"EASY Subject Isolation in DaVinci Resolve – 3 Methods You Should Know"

In today's video I'm going to share with you a few methods that I use in pretty much every color grading project.
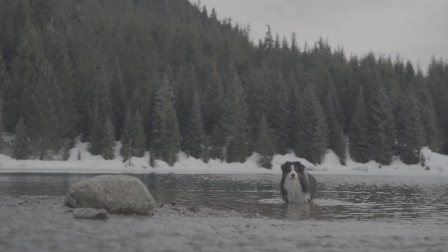5s
Cinematography and videography is all about storytelling and driving viewers attention to a specific area of the clip. And we can easily do this in color grading by isolating subject from the background.
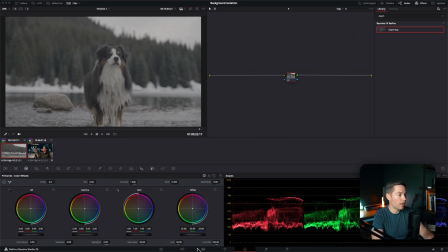19s
So I'm going to have a few clips here and we are in our color tab. We're going to color grade it from scratch. Let's start with adding color space transform. I know this video was shot on Sony FX3,
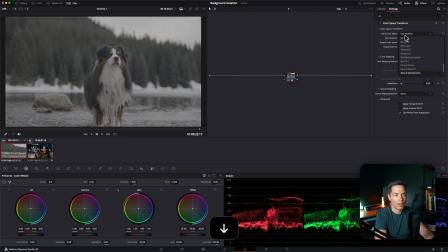35s
so this is going to be S log 3 gamma dot sign S log 3,
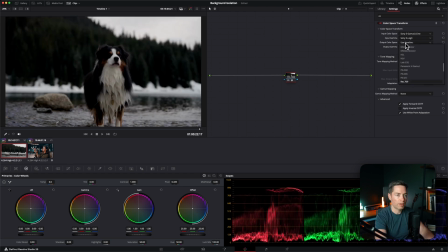43s
and we're converting it to REC79 gamma 2.4.
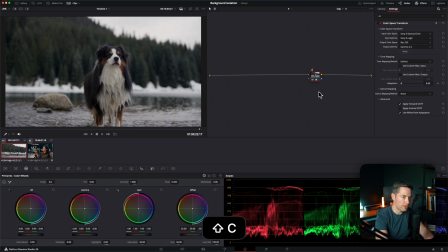50s
this is the first step let's name this color space transform the next step would be to add primaries and in this node I usually fix my exposure and white balance in our case it's pretty decent
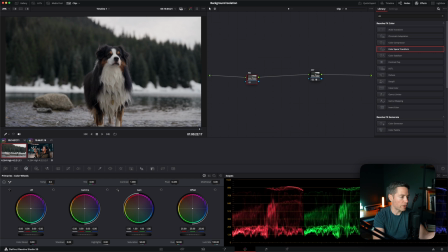67s
but I still kind of want to bump up our gamma to make sure we have a little bit more details in our fur friend. I also want to make the image a little bit warmer so I'm gonna decrease blues just a tiny bit. Great.
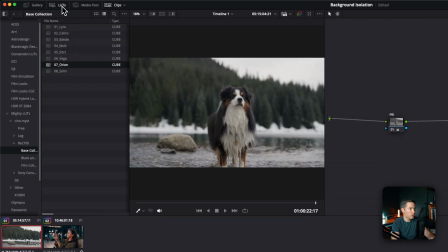87s
Let's add another node and I'm gonna use my presets to color grade.
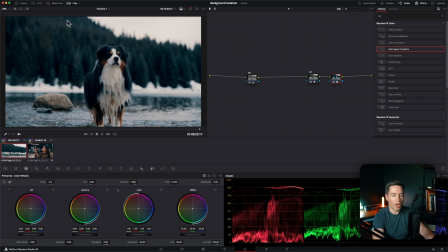96s
You can actually go ahead and check out the description below there's gonna be a link to my presets so you can go and download those if you want. Let's call it look. I already like how everything looks but
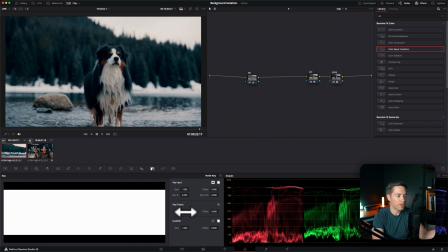114s
the presets is a little bit overpowering so I'm gonna go to key output
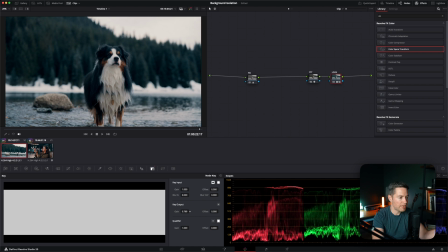119s
and decrease it to maybe 75 percent. Something like that. Before, after, before, after. Great.
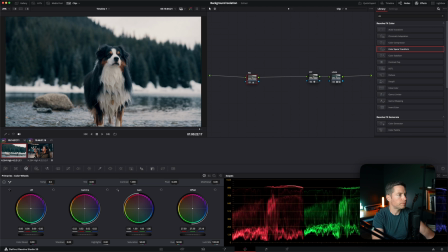129s
Just gonna bump up exposure just a tiny bit okay I like how it looks I still would want to add a little bit more contrast by adding curves highlights and dropping down shadows
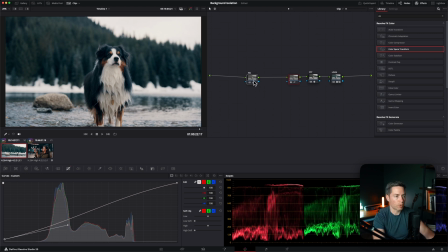150s
great so it's already starting to look pretty decent but I don't like how everything blends together we have our background our main subject sky water and his white fur
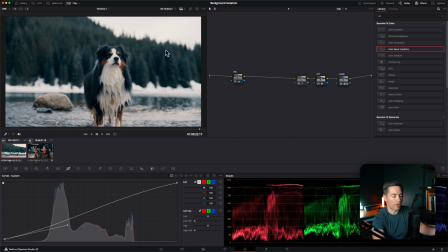168s
it's almost the same brightness so it's kind of blend together so i want to isolate my background from the main subject and one of the things you can do you can go to power windows create a power window press
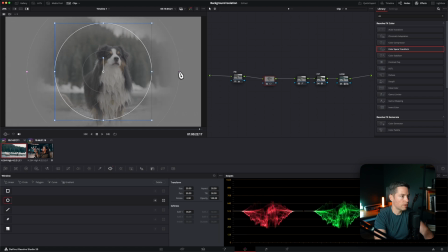183s
shift H to see what's we're doing you can invert your
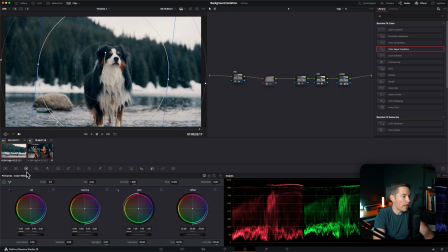189s
mask and you can add this vignetting by decreasing gamma a little bit maybe you can go into HDR and decreasing light so
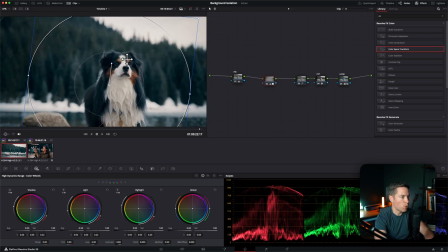206s
we're pulling our viewers attention more towards our main subject.
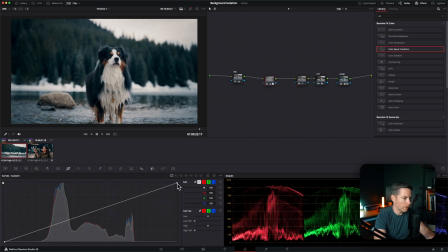214s
I actually want to add another layer of contrast here by adding default anchors. Let's drop it down but decrease highlights even more.